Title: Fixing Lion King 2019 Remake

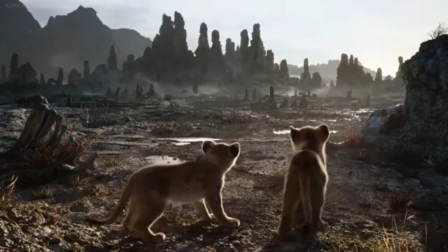I had no real issues with the elephant graveyard scene or the father and son moment with Mufasa and Simba.
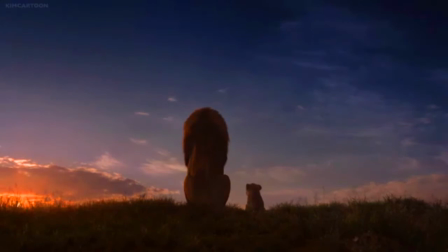Now we get to one of the seriously messed up scenes in the remake.
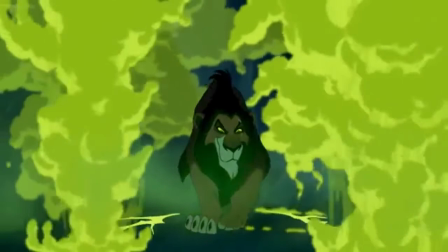Scar's confrontation with the hyenas, or what it was more famously known as before the remake, the Be Prepared scene.
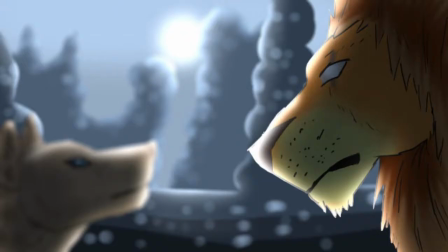I'm starting to believe that the carcasses I leave for you on the edge of the Pride Lands has made your clan soft. Is there one out there now? As if you deserve it. You said they would be alone. And whose fault is that? You expect us to do everything? I expect results, that's why I feed you. I'll let this one go, but I won't be so forgiving the next time.
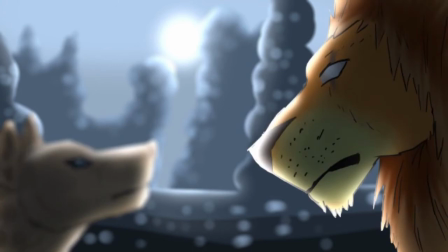What makes you think there'll be a next time? It's a wonderful feeling, having a full belly. When was the last time any of you, have experienced such gluttonous? As I thought. After all, a hyena's belly is never full. If you want to someday feast upon all that the light touches, for the rest of your lives, you'll pay attention.
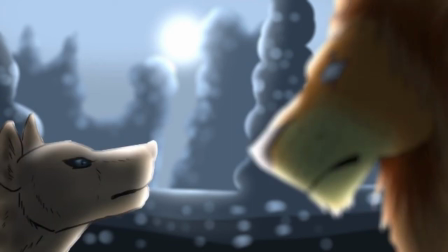Killing one little cub is going to do all that for us. No, but killing Mufasa will.
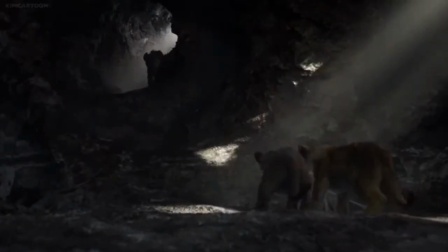Okay, how do I start this? I had no issues with Shinzi being the leader of the hyenas.
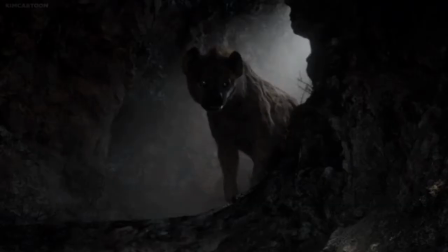In fact, I liked the idea. That's how hyenas operate in the wild. They have the female leader.
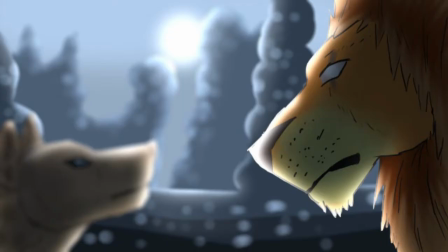What I didn't appreciate was that this appeared to have been the first time that Scar actually interacted with the hyenas, and the first thing he does when he's in their territory and surrounded, He insults them. He calls them fools, and because Shinzi is the leader, he ultimately is saying she's the fool.
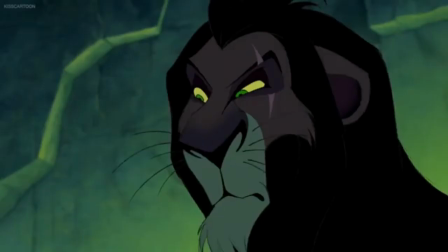In the original, it's clear that Scar has a previous relationship with the hyenas, and even though it's obvious he's annoyed by them and very much looks down on them, and even when they fail him,
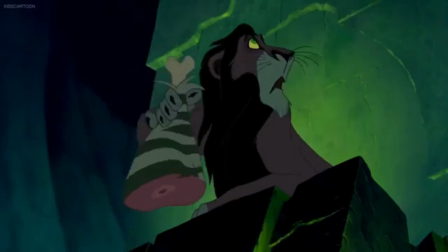he still feeds them because he needs to keep them dependent on him. This is very similar to Light and Misa's relationship in Death Note.
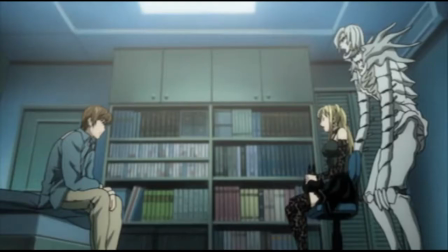Light does not like Misa at all and would have immediately killed her for her Death Note if not for Rem.
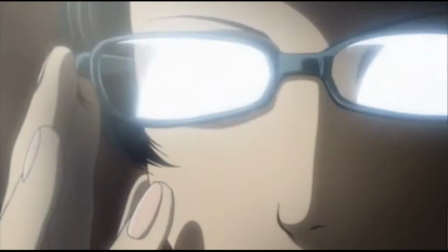But even after Rem was gone, the only reason he kept Misa around was for her Shinigami eyes and blind devotion on doing whatever he said.
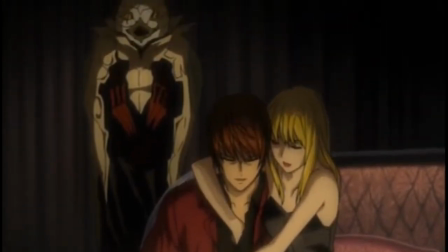And all he had to give in return was his affection, which he only gave when he needed her to do something or when she did her part with no significant screw-ups.
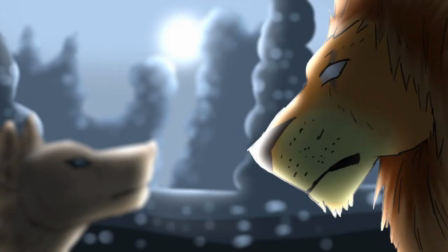In my script rewrite, I re-established their previous relationship, and if you've been paying attention so far,
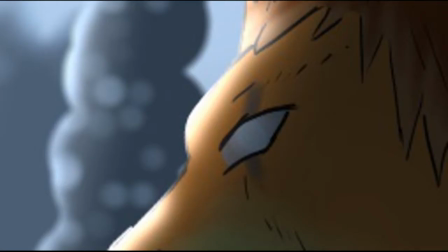not only is Scar's left eye very prominent in this scene, but I think you would have noticed the connecting of the dots in their conversation.
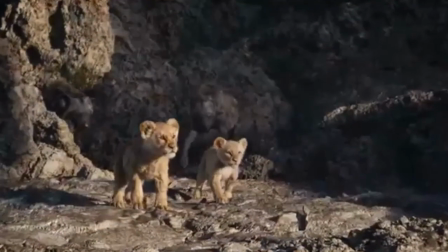Simba and Nala were supposed to be alone, but Mufasa showed up,
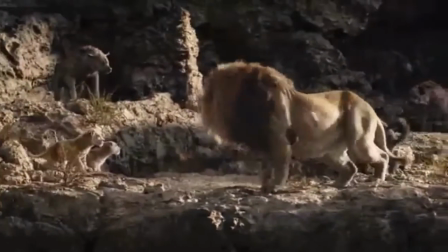but Scar blames them for that because the hyenas in the west side of the Pride Lands earlier that morning were supposed to keep him busy,
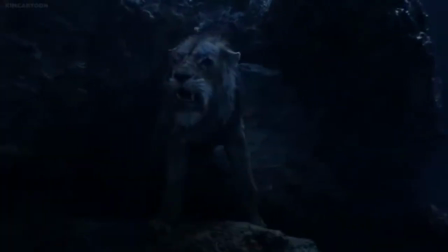hence Shinzi saying, "You expect us to do everything." Now, I know I might get in trouble for saying this, but I did not mind the altered Be Prepared song.
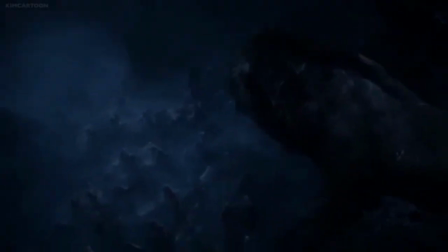It felt like it fit better with the tone of the remake.
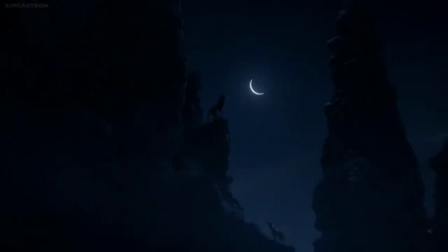I just wish that they would have kept going in that direction instead of half-assing it and pasting the second half with Be Prepared.
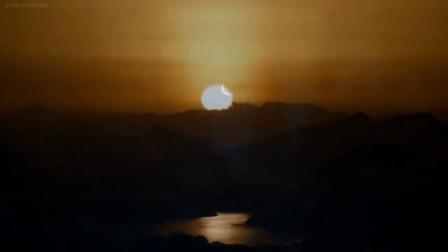After the end of the song, instead of going straight to the gorge, I want it to be mourning,
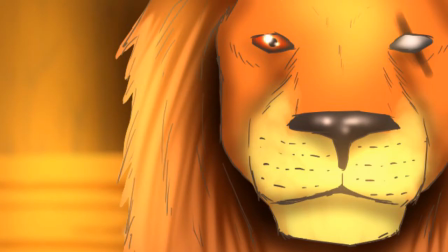showing Scar looking out to the Pride Lands, looking out at what will be his at the end of the second act.
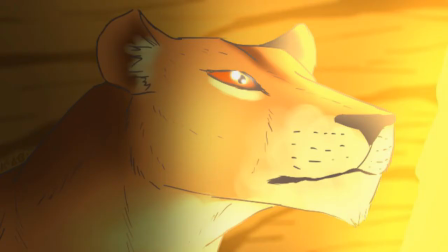Well, it's been decided that the hunt will be cancelled since the herd is so close to the gorge.
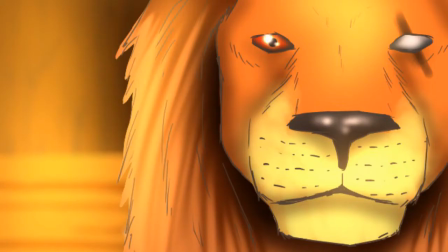Instead, we'll be hunting in the grasslands. And Mufasa? Sarabi said he'll be patrolling the east side, near the gorge. Why do you want to know all this? I thought I'd take a walk, and I'd hate to intrude on your first hunt as lead of the hunting party.
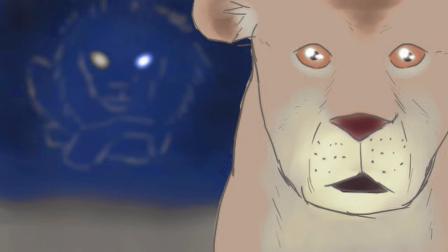Now, in Scar and Zira's first conversation, he suggests scouting the west side where the hyenas was and she sounded the alarm.
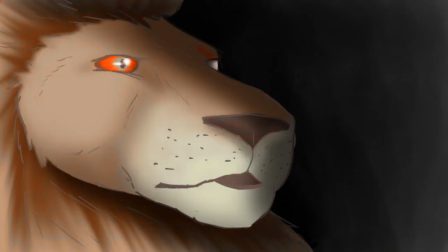Scar's last line informs you that she was rewarded. In their first scene, I tried to make it apparent with my poor voice acting that they were not friends or allies and that she wasn't really wanting to cooperate with him.
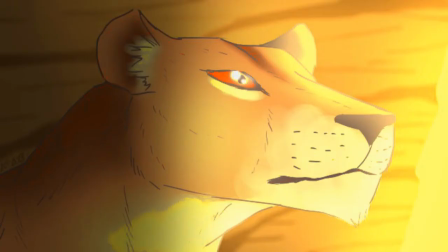But here, not only is it apparent that they've talked more off-screen, but Zira is more willing to assist him as a way of saying thank you. But I want to make it clear that she does not know what's going on. But by the end of the scene, she is a little suspicious of his motives.
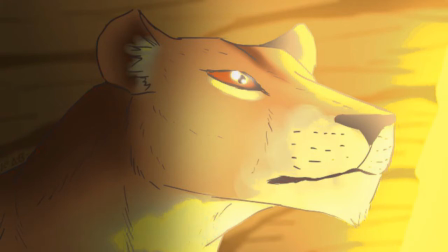One more thing I want to point out is Zira's picture. In their first interaction, when she turned to talk to him, half her face was shadowed.
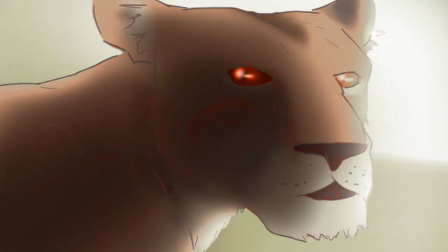I did it to hint at her unknowingly dark descent.